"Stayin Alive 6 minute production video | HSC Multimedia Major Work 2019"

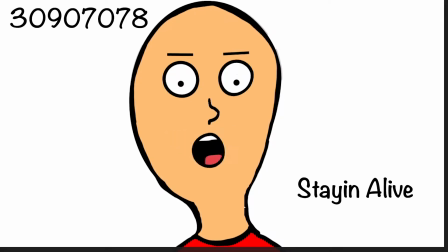This is the 6-minute video of the project Stayin Alive by student 30907078.
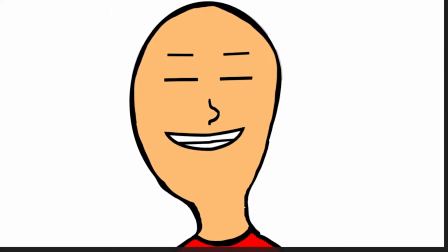This video will further explain the creation of scenes within 2D animation, 3D animation, stop motion processes, editing and rotoscoping.
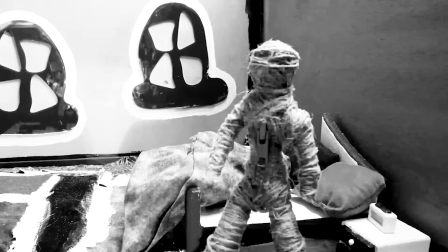Stop motion was created for the first beginning scenes of my animation and was a new process I had not previously.
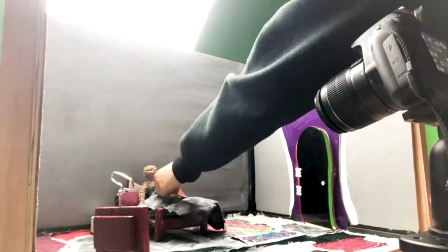In order to make my project as original as possible, outsourcing was limited and all aspects were created from the ground up.
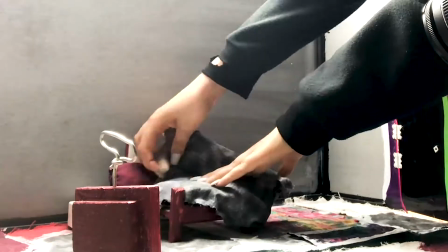When constructing my set, timber skills were applied and the main frame of the set was created from recycled timber pieces.
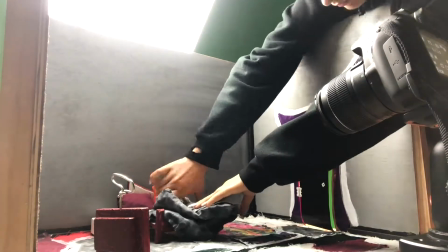Additional processes include sawing, sanding, gluing and nailing.
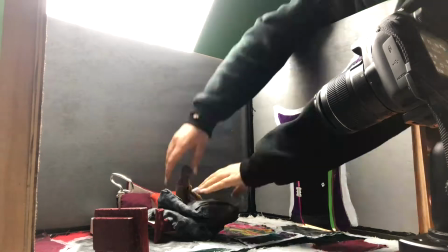These were all applied to ensure the set was balanced and sturdy.
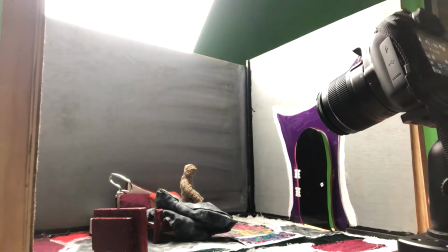Designing the interior of the set required technical and automated processes,
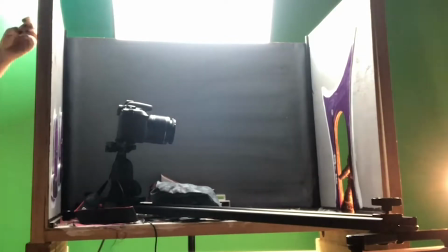such as designing details through Adobe Illustrator, then transferring to the software UCP.
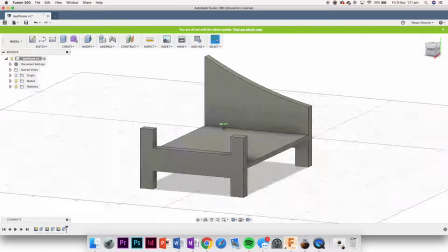Another feature was 3D modeling all furniture in Fusion 360. That then was 3D printed for production.
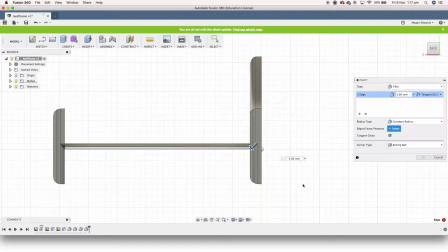Customization of the set was achieved through painting and sewing.
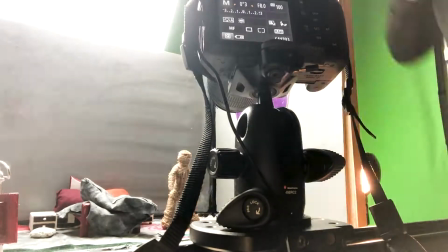An automated process called batch rendering was then conducted to convert a large quantity of raw files into JPEG,
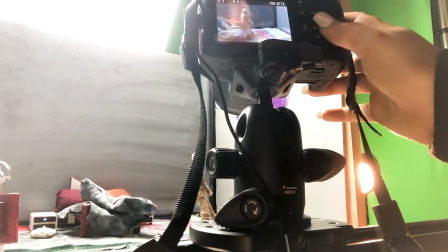which allowed compiling to form a video on Adobe Premiere. Inconsistencies of lighting were noticed in the first batch of photos.
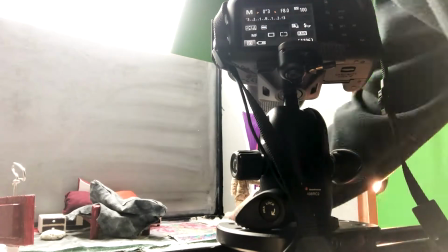This was then targeted to myself wearing a white shirt while shooting. This was solved with wearing grey or black clothing.
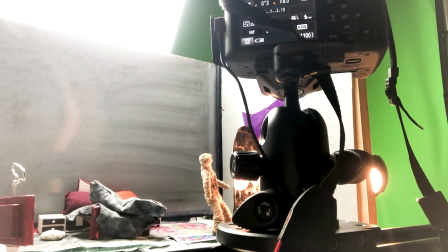A high degree of difficulty component was creating the figure for my stop motion.
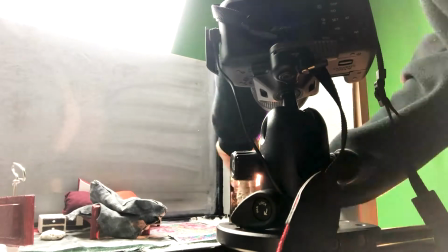This process was of a high degree as the materials used, such as silicone, I had never previously had experience with before.
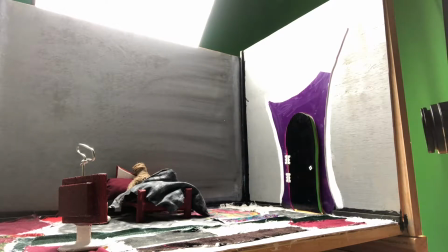A number of challenges arose when creating my figure, such as creating a successful cast with no openings,
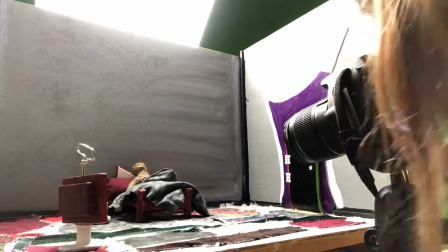mixing a balanced solution of the two compounds to create the silicone, and aligning a wire structure to successfully fit the figure and function.
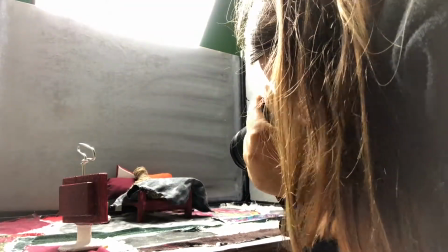Overall, the stop motion production was of a high degree of difficulty in the first few rounds of production,
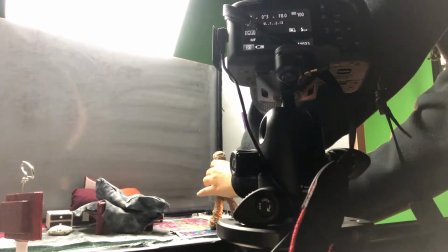as it is a demanding and precise process that requires high concentration for long periods of time.
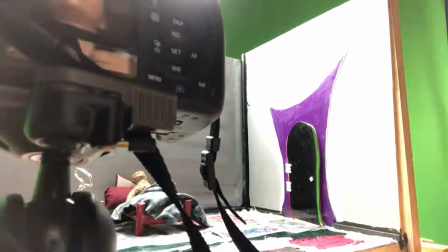After a few hours and different attempts of scenes, the process became more natural and the efficiency increased.
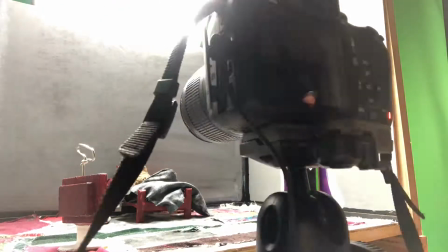Different angles were achieved by using external camera equipment, such as tripods of all sizes and a camera slider.
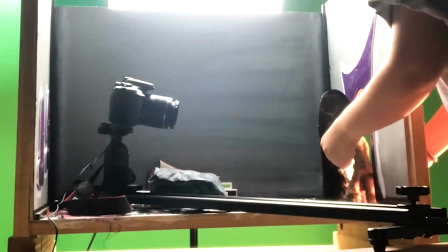To make the figure walk naturally as possible was the most challenging scene to create, and a lot of experimentation was needed.
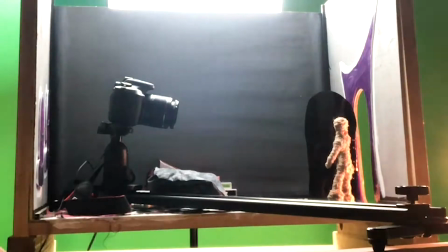Magnets were used to move the legs of the figure and did overall increase the efficiency of the production.
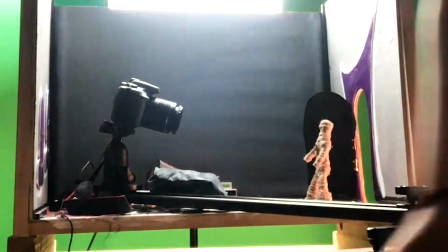External lights were used to amplify shadows and highlights, overall adding dimension to the figure and set.
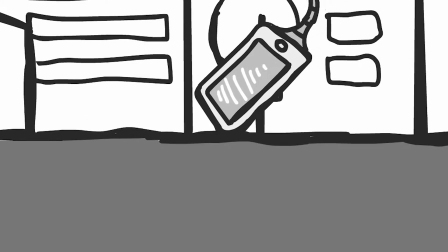Throughout all 2D animation,
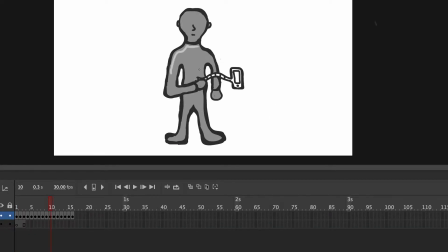an external Wacom drawing tablet was used and transported between home and school to increase efficiency of the project.
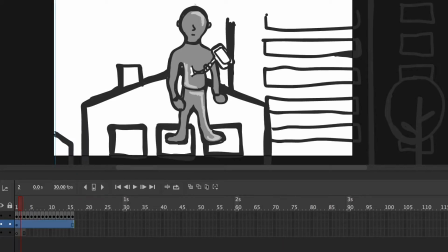All animation was completed on my personal MacBook laptop. 2D animation was another form of animation I had no previous experience with.
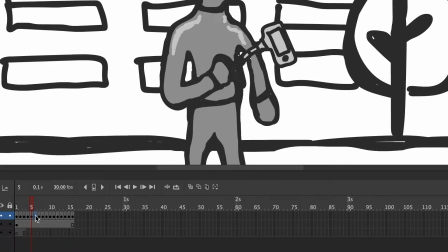All original 2D animation was created in Adobe Animate and exported through a media encoder.
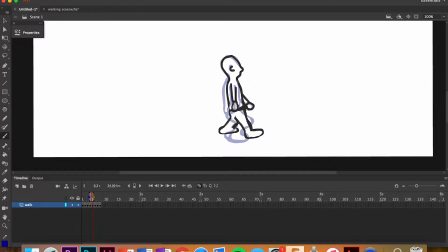All walk cycles were created in Adobe Animate. The process included creating 8 frames that were looped on the same spot.
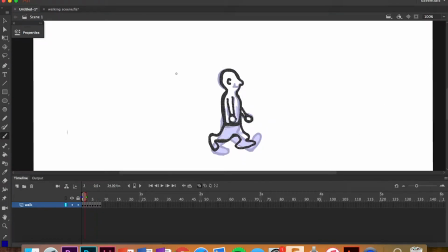An additional background was added and tweened in the background of the figure to create the illusion of walking.
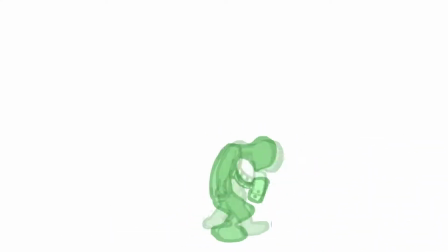2D animation was the most common form of animation throughout the whole duration of the project, and efficiency of the process increased as each scene was created.
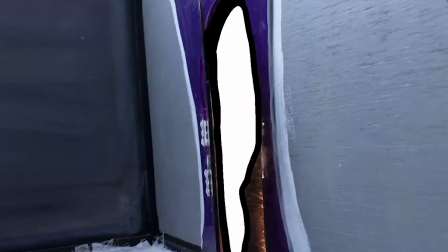Rotoscoping. Rotoscoping was a familiar animation process, and Adobe Photoshop was a well-known program.
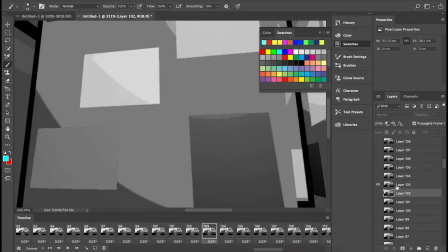Rotoscoping was used to create smooth flowing animation that is difficult to create through pure 2D animation.